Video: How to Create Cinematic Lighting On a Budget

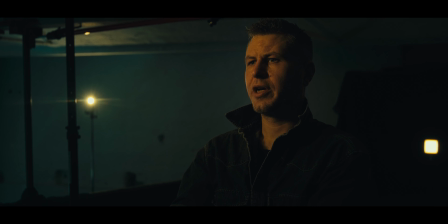Gentlemen, ladies and queers, welcome to Light Club. The first rule of Light Club is we do not talk about expensive gear. Second rule of Light Club is we do not talk about
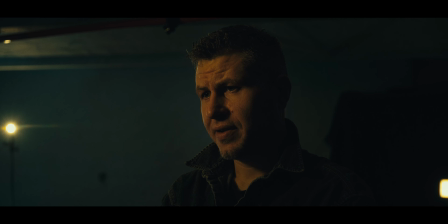expensive gear until I get a sponsorship by Nanlite.
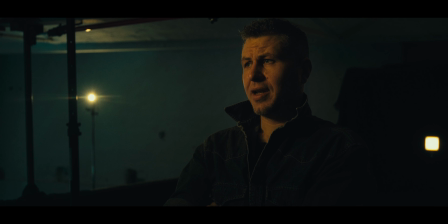Third rule of Light Club: if the highlights clip, the light spills or flattens the image, the setup is over. Fourth rule: only 2 lights to a setup. Fifth rule: 1 setup at a time, fellas.
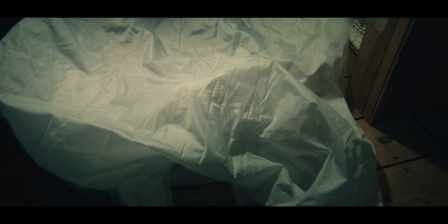Sixth rule: no softbox, no excuse.
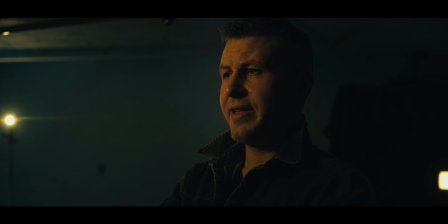Seventh rule: the lights stay on as long as they have to.
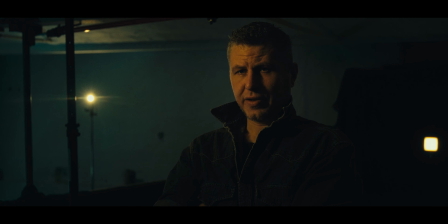And the 8th and final rule: if this is your first video of Light Club, you have to like and subscribe.
I hope you enjoyed this short intro scene and my little homage to the movie Fight Club. Today's topic is gonna be cinematic lighting on a budget. What makes a film feel cinematic? I mean, image-wise. It's not just the camera or the actors inside of the shot.
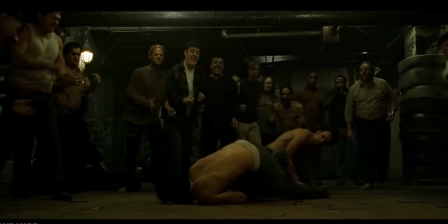It's mostly the lighting. Cinematic lighting isn't about making things just brighter.
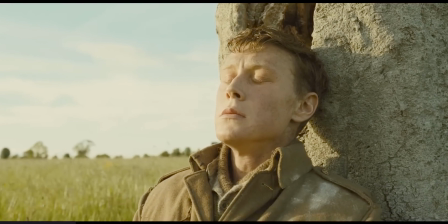It's about shaping emotion, guiding attention and giving depth to a flat image.
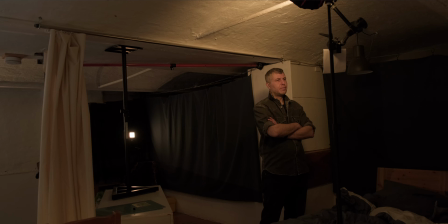Today we are breaking down the core principles behind cinematic lighting, the fundamentals that professionals use to tell visual stories. But normally when we think about cinema, we often think of big crews, cranes, tons of gear and huge budgets.
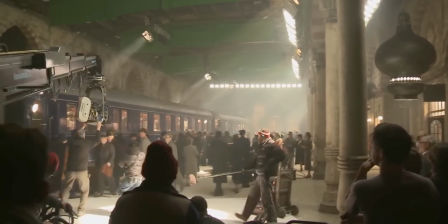But in this video I will show you how we can achieve cinematic lighting at home without the big budgets. And if you want to see how I created this window effect here on the wall behind me, stay till the end. I will show you a nice trick how to get this effect on a really low budget. So let's have a look into our first shot in which we will use only natural lighting.
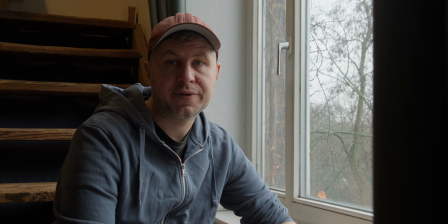For this shot I position myself close to the window,
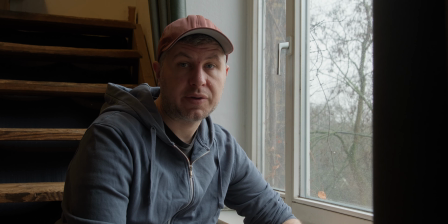and so that we don't need any lights at all, because for this shot we can use the ambient light from the sky. And today we are lucky because we have a really overcast sky, so the whole sky acts more or less like a big softbox, which will create like a really soft shadow in my face.
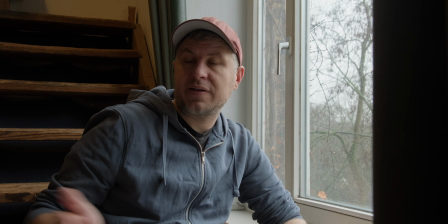And yeah, because I'm sitting close to the window and the room inside is more dark, I get this nice shadow on this side.
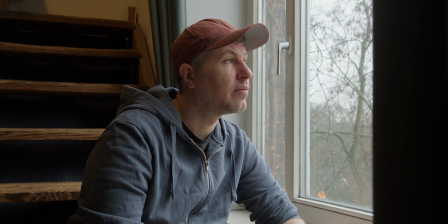And yeah, so should be a very nice shot with no money at all, besides our expensive camera gear, of course. Our goal with lighting a shot is to create the most depth in the image as possible.
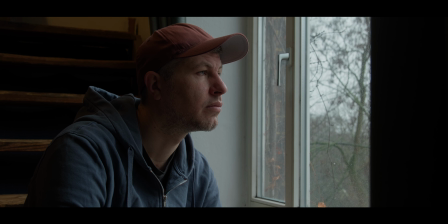We only have 2 dimensions in our images, so we need to create a 3D look with light and shadows, like in a painting. So an important rule is to always shoot into the shadow side of the face to create the most depth.
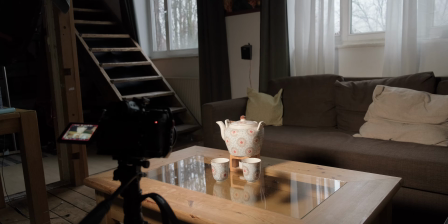I will show you this and the principle of backlighting here with my teapot.
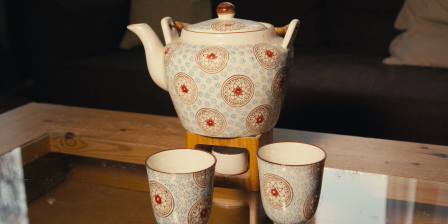If I position my light in front of it, we get no shadows and a really flat image.
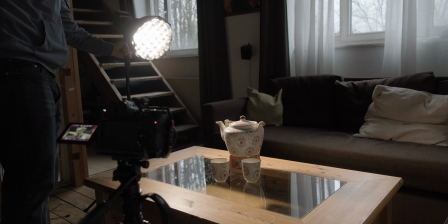But now let me position the light slightly behind the subject, so that the subject is between the camera and the light.
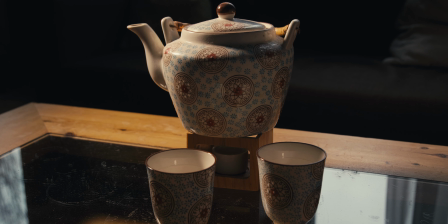And voila, we get beautiful shadows and a more 3-dimensional look.
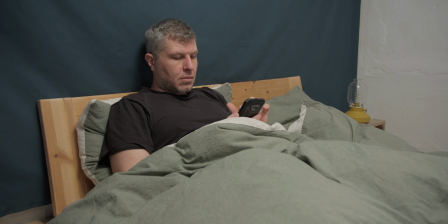Another example for this principle is this shot here. I am sitting in my bed with just the house lights turned on. What we get is a very flat shot without any shadows. So let's change this by adding a little bit of shape with our lights.
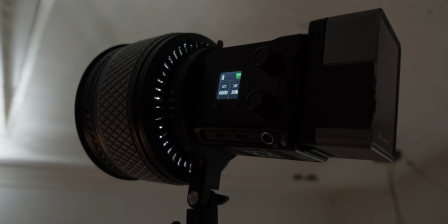So first of all, I attached a Fresnel lens to my 100-watt LED light.
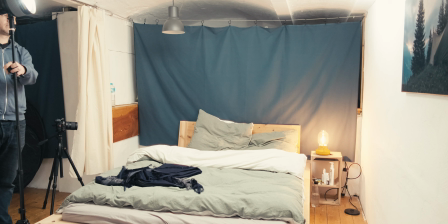This helps to focus the beam a little bit and prevents it from spreading everywhere.
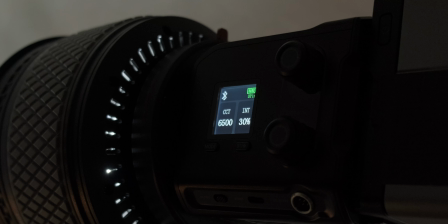I dialed in a cold color temperature to mimic moonlight shining into the room.
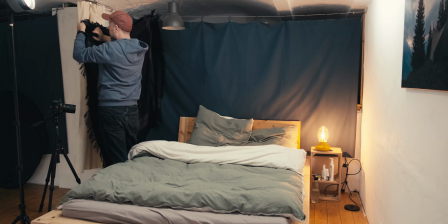And here I also added a dark fabric as negative fill,
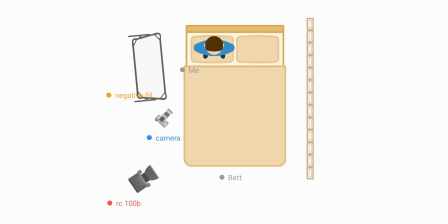because sometimes it's not only about adding lights, but also about subtracting light.
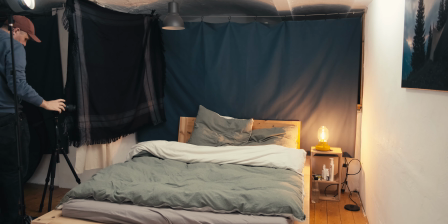And this dark fabric doesn't reflect any light back onto my face, which will give us a much more contrasty look.
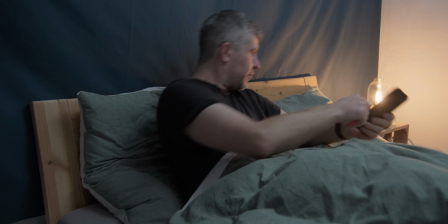Then I turned on the little practical light here. A practical light is a light which is visible within the frame.
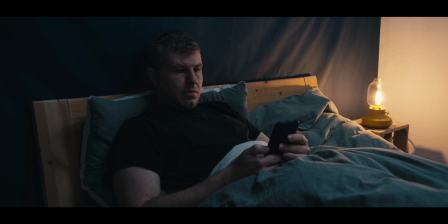And here is what we get. Already much better, right? But I'm actually not really happy with it, and I think it is still too flat. By the way, I'm not a professional cinematographer, and I'm learning this while I make these videos as well. But let's try to make this shot a little bit more interesting by changing our camera angle and lighting setup.
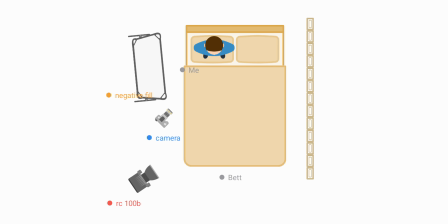So by positioning the camera on the other side next to the bed,
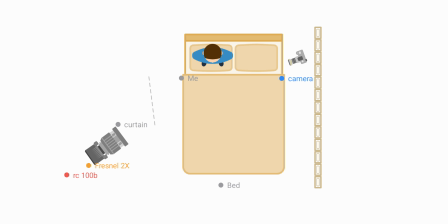we directly get more separation between the subject and the background, because we are not shooting directly into the wall.
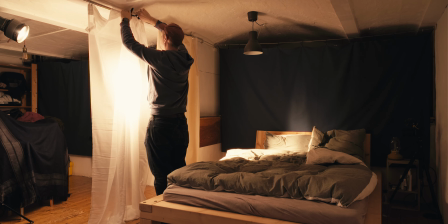So, more depth. Then I hung up some shears to give the feeling that we have a window over here.
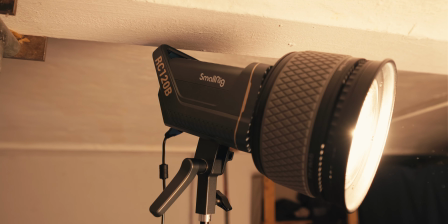Then I positioned the light with a Fresnel lens behind the curtains
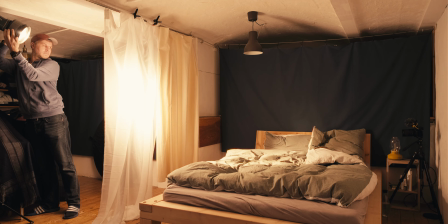so that it looks like it is the moon shining through the window onto my face.
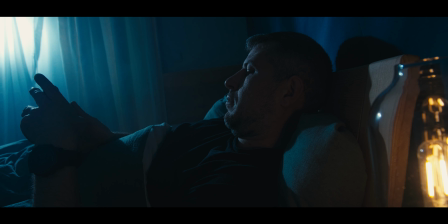The practical light gives the shot a good color contrast between the warm light and cold light from the moon. And yeah, with this I am quite happy now. And if you have a bicolor light where you can change the color temperature, then you can easily change this night scene into a warm
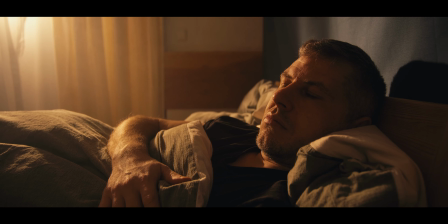sunrise just by adjusting the color temperature to something like 2700 or 3200 Kelvin. Another important principle is to motivate your light. Light needs a reason to exist. In film, light should feel like it's coming from somewhere real, a window, a lamp, a phone screen, or the sun. Even highly stylized scenes still follow an internal logic. If the audience can subconsciously believe where the light is coming from, the world feels authentic. If they can't, then it feels fake. So let's have a look how we can put this principle into practice.
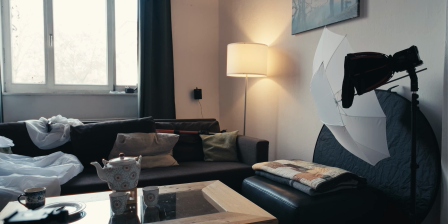Here we are in my living room. We have two visible light sources in the frame, the window and the lamp on the other side.
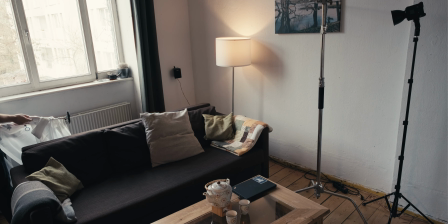Let's go for a day for night shot, where we try to get a nighttime look even when we shoot in the middle of the day.
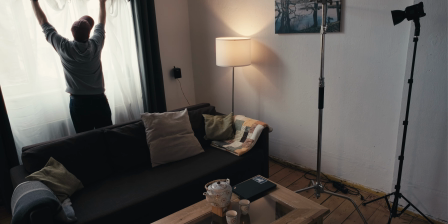So first of all, we need to bring up some shears in front of the window to lower the exposure.
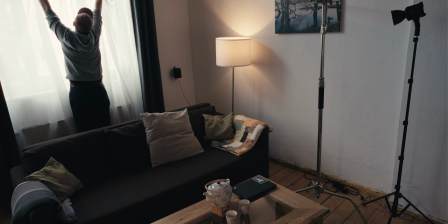If not, we could also use ND filters on our lens to reduce the light in the frame. But because we are doing a low budget video and to compensate for the ND filters we would need much stronger lights,
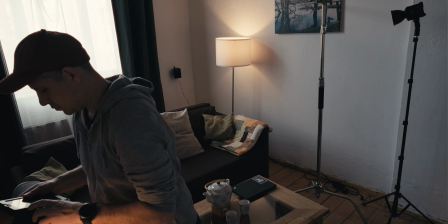we will use the shears for now. So now we need to set up our key light.
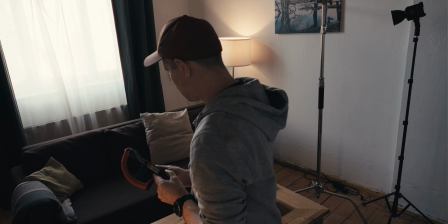We use again our Smallrig light because it is a bicolor light.
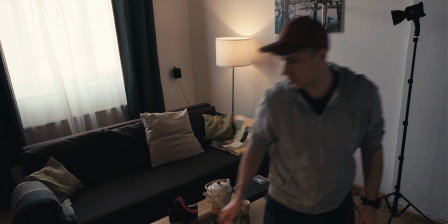And here we have to set the light to the same temperature as the lamp visible in the shot, as this is motivating our key light.
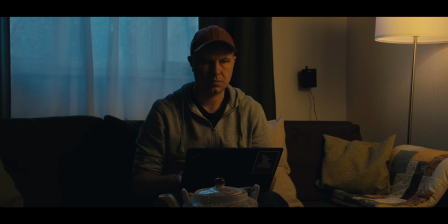So the audience will believe that the light is coming from the lamp, even when the lamp is in reality not strong enough to illuminate my face at all. When we set up our key light, we also have to think about the quality of our light. I don't mean the build quality of the fixture itself. I mean with light quality, we are referring to hard or soft light.
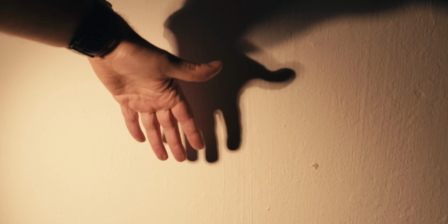Hard light creates sharp shadows and high contrast. Soft light creates gentle shadows and smooth transitions. So for this shot I wanted to go for a bit softer look. So we need to add a modifier to our light to soften it up.